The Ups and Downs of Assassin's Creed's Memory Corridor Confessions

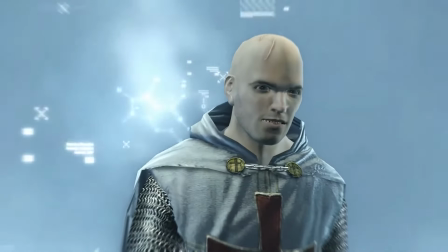249s
The Templars serve the purpose of making Altair question his allegiances
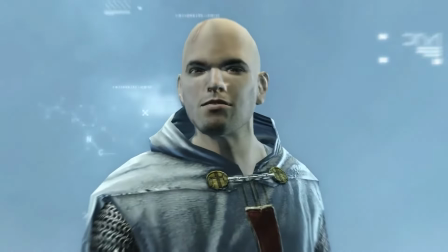254s
and whether the Assassins and Templars are so different after all.
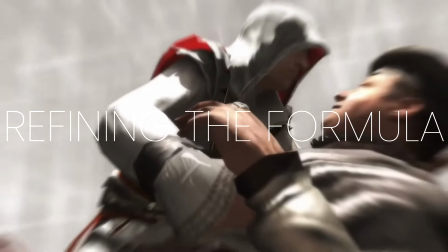259s You would have done the same. To save the ones you love.
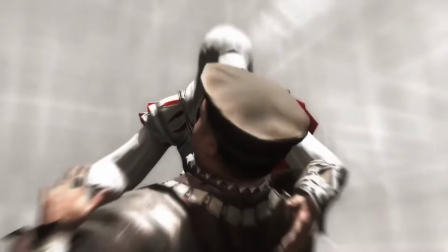263s Yes, I would. And I have.
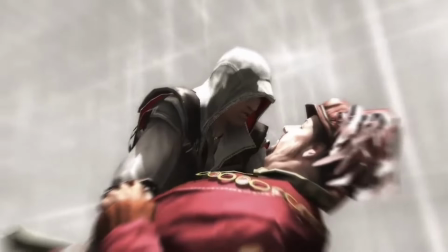266s
In AC2 onwards, the memory corridors find their footing and their place in the story as cinematic means of storytelling,
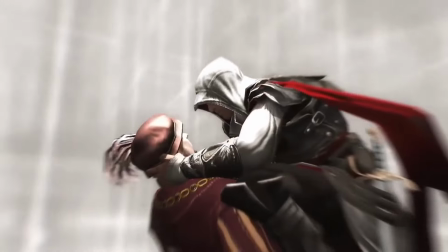275s
allowing the Templars to have prior involvement in the story and a more personal connection.
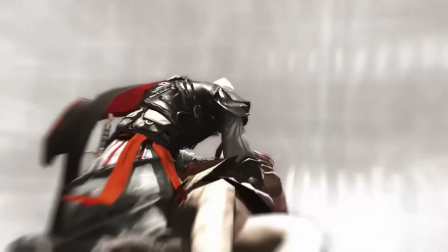280s
This personal connection allows their deaths to hold more meaning.
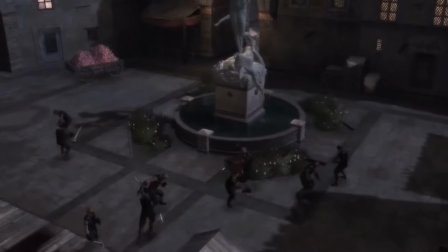284s
For instance, let's look at Francesco de Pazzi, a character who was the father of Ezio's childhood rival.
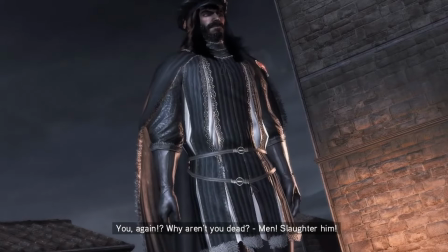291s
After the death of Vieri, Francesco launches a full-force attack on Florence and attempts to assassinate Lorenzo de' Medici.
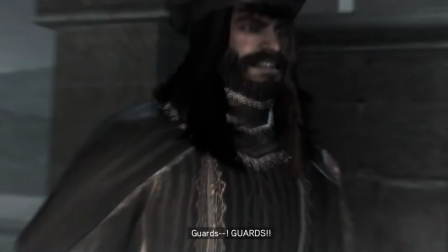299s
Taking a final stand on the roof of the Palazzo della Signoria,
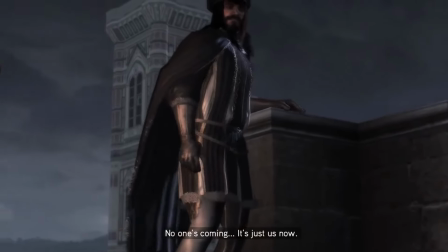303s
he shows his true colours of being a coward and runs away after insulting Ezio for being a lapdog to Lorenzo,
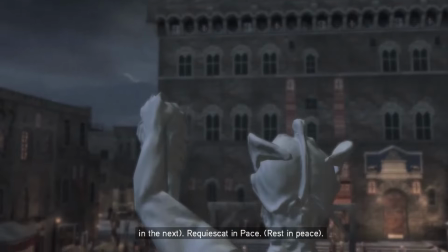311s
proving himself to be an unworthy leader. He runs away before Ezio finally finishes him off,
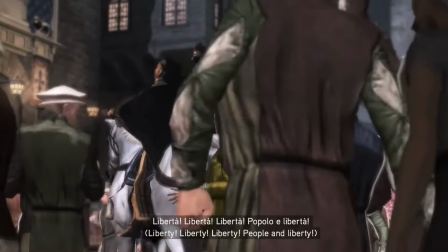318s
hanging his body as a warning to the other conspirators that he is coming for them, causing them to flee to Tuscany.
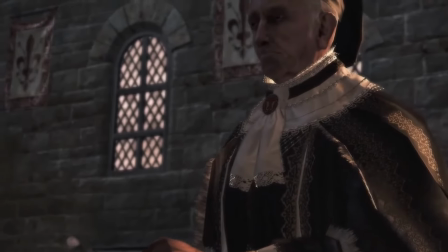326s
This sequence is brilliant and tells us a lot about Ezio and Francesco.
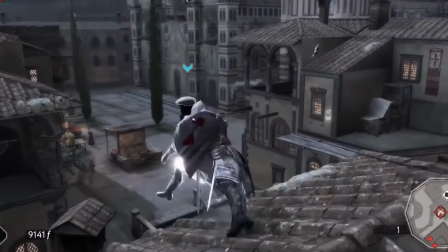331s
However, what brings it all together is the memory corridor.
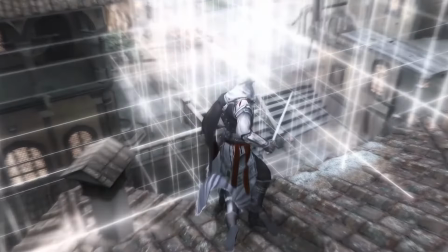334s
This is proof that the pages of exposition from AC1 may have their place, but when the storytelling is so strong outside of it,
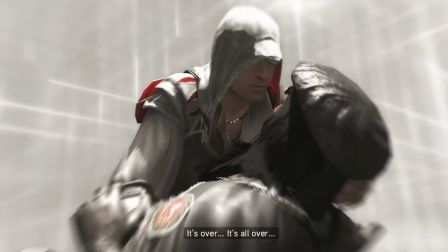343s
then the only words Francesco needed to say in death is that it's finally over.
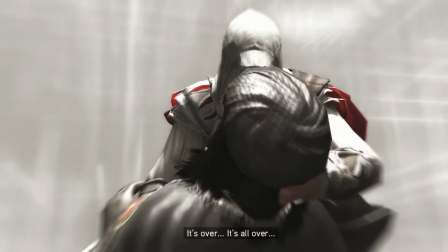350s It's all over.
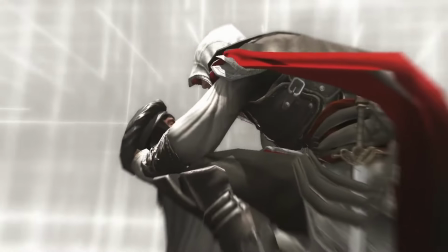353s
You can hear how relieved he is to say this, proving his cowardice, but also his motivation to be free of the Templar control.
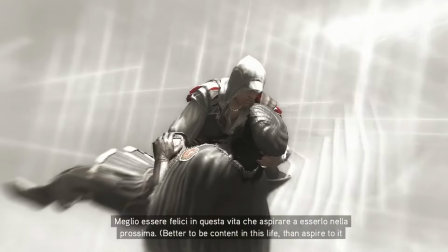361s
The stark white background without any glitches or flashing icons allows us to focus on the motivation of the characters,
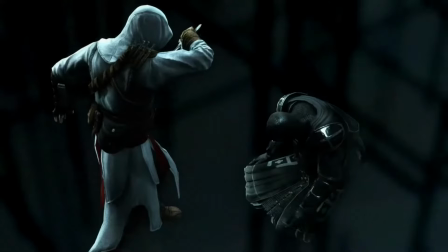369s
and in this case, that was a peaceful silence. The memory corridor is one of the most effective displays in Assassin's Creed,
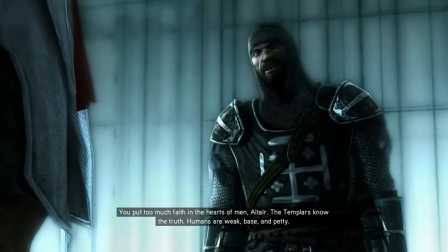377s
shining a spotlight on the conflict and judging the characters as
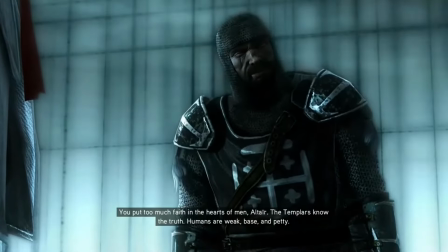382s
individuals outside of the cult-like status that both the Assassins and Templars have.
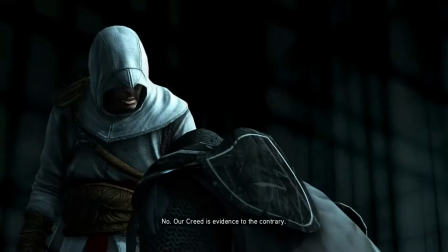387s
It serves as a reminder that there are humans behind the hood.
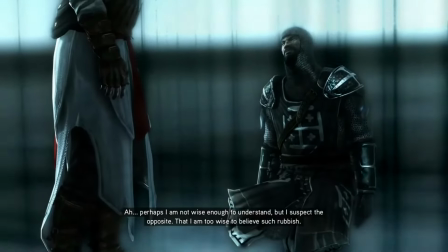391s
As the game series progressed, the memory corridor developed into some interesting subversions, particularly in Assassin's Creed Revelations.
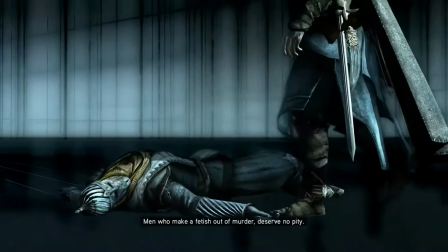400s
This game marked the first time that the memory corridor was used to trick players into thinking that a character was dead before a surprise attack,
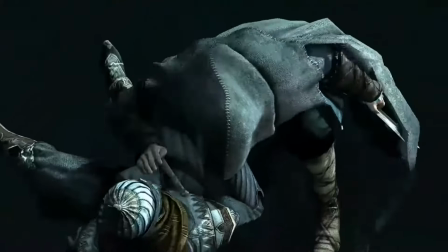409s
subverting the expectations and making it into an action piece.
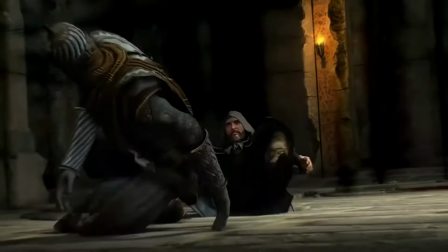414s
Revelations was the end of that era of Assassin's Creed games, and the game executed the subversion brilliantly.
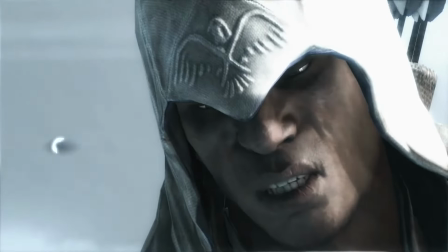420s Better we hold the strings than another. No, the strings should be severed. All should be free.
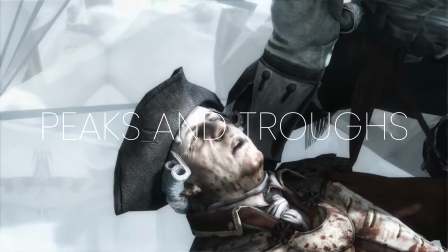427s And we should live forever on castles in the sky.
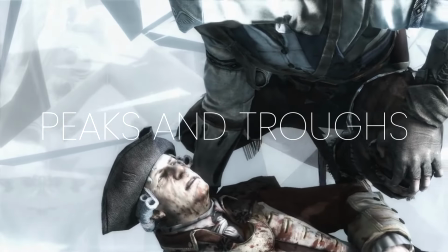431s You wield your blade like a man, but your mouth like a child.
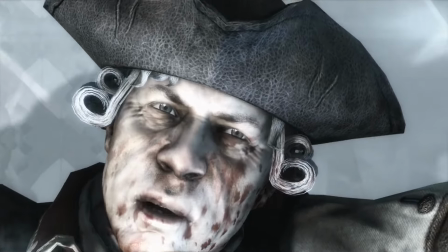439s
Assassin's Creed 3 and 4 have easily the best memory corridors in the series, with impeccable writing that deserves praise.
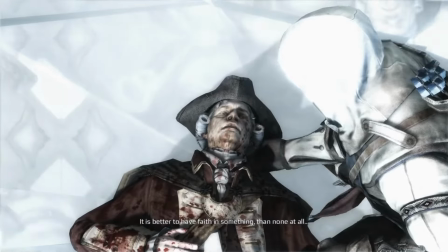447s
The targets in these games were the most well-rounded and defined characters,
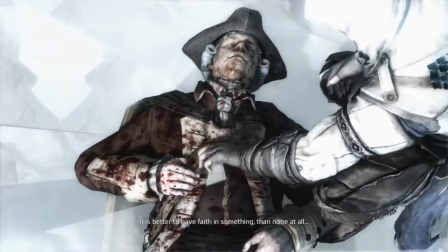451s
with motivations that were intrinsic to Connor and Edward's stories.
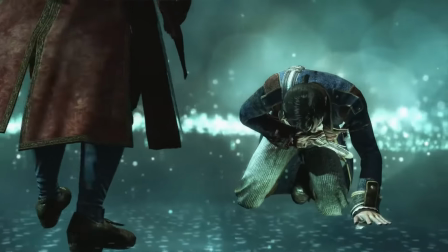456s
The likes of Ben Hornigold,
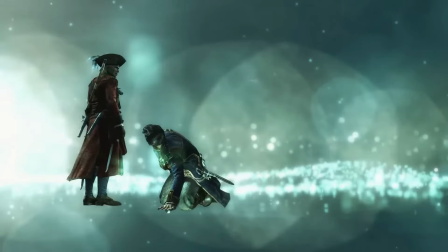458s
an ally turned enemy who joined the Templars because he wanted to feel safe in a civilization that would last,
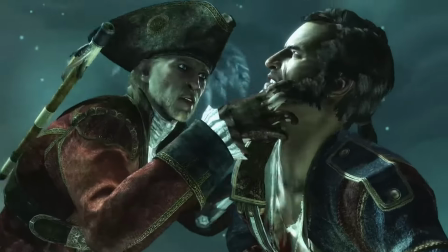465s
were especially interesting.
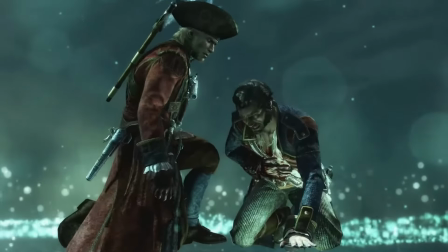468s
These scenes are written like theatre performances, with minimal exposition and characters who motivate the story.
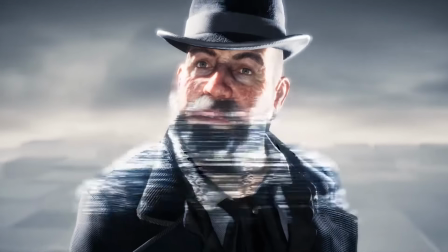476s
Assassin's Creed Rogue and Syndicate, however, showed a poor level of writing,
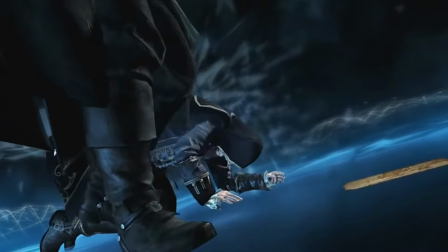480s
with Rogue having some of the worst written and clunkiest memory corridors in the series.
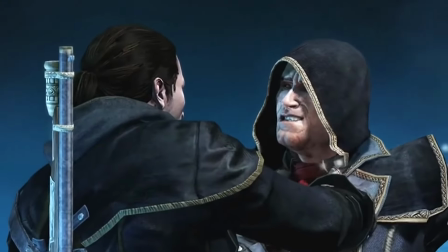487s Hope was right. I do make a good distraction.